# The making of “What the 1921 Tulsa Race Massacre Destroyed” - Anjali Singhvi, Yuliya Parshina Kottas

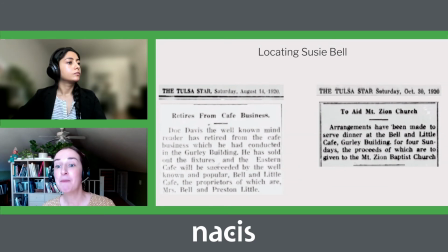We read a lot of little snippets about her, but it seems that by the time, you know, from the city directory data, by the time the massacre came about, her restaurant moved off the block somewhere else. But as we were doing research, we stumbled across one article that described
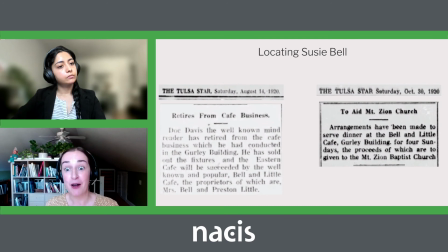a business on our block closing and her restaurant moving back in. And we got so excited and started digging through, you know, pages and pages of the newspaper and came across another article that mentioned that she did move in in, you know, 1920 of that year,
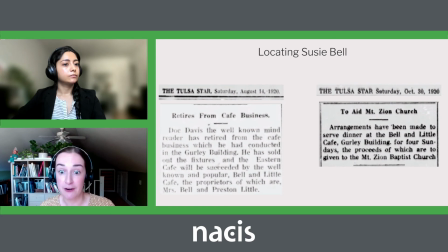which was fairly close, you know, as far as the records available to us to the date we cared about. And so we were able through, you know, the sleuthing through the newspaper to place her on the block, and it's one of the, at least my favorite stories of the people we profiled.
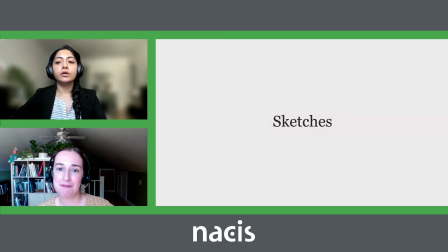Yeah, so, yeah, go ahead, Julia. Oh, you go ahead. I was just saying that we wanted to show you some of the initial sketches we did for the storyboarding.
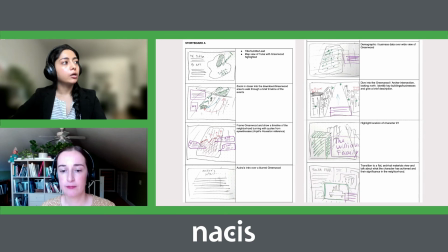So a bunch of us used a lot of hand-drawn sketches to storyboard what it might look like and how we can incorporate photos, videos, maps, 3D, and text.
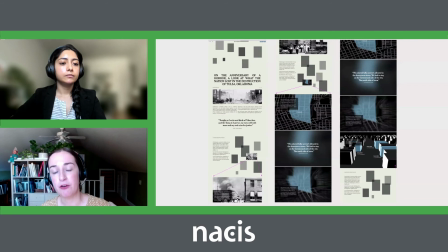And there was a lot of thinking that went on to the way that we would treat it in terms of color and just cinematography of it all, how the cameras would travel through this, you know, 3D stage that we've built. and how the colors that we choose would reflect the narrative that we're telling.
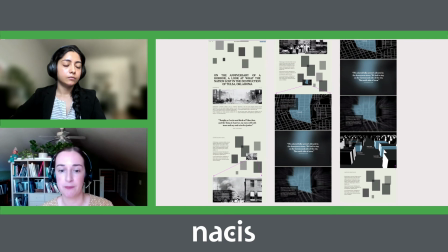For example, we stepped away from a Black background early on through the vision of Troy Griggs, who art-directed and really styled the interaction for this piece. And we ended up with this very, I think,
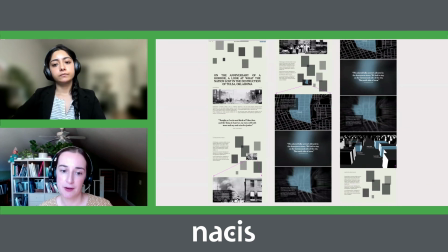beautiful and very kind of calming background of this this archival page so
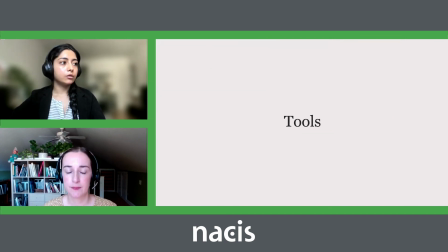because we had so many different kinds of uh visual material for the piece we used many
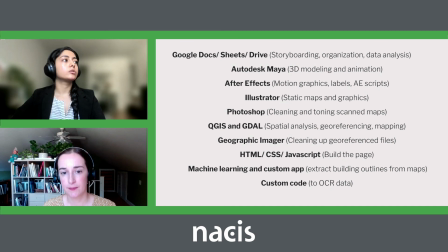different tools for um to produce a project and to record it um i don't know if you're running out of time but these are just some of the the tools we used google docs sheets for organization,
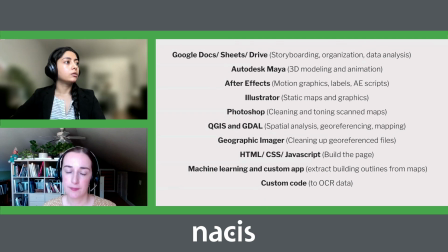data analysis, Autodesk Maya for 3D modeling animation, After Effects for a lot of motion graphics and HTML labels, QGIS and GDAL on Geographic Imager for all the mapping stuff and
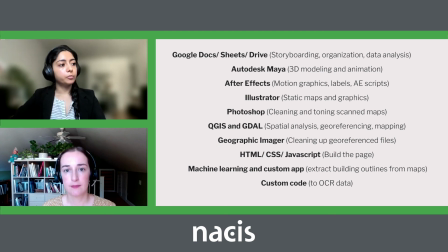a lot of custom code to build the page.
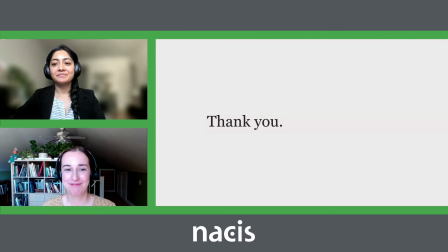And I think that's it. Thank you so much.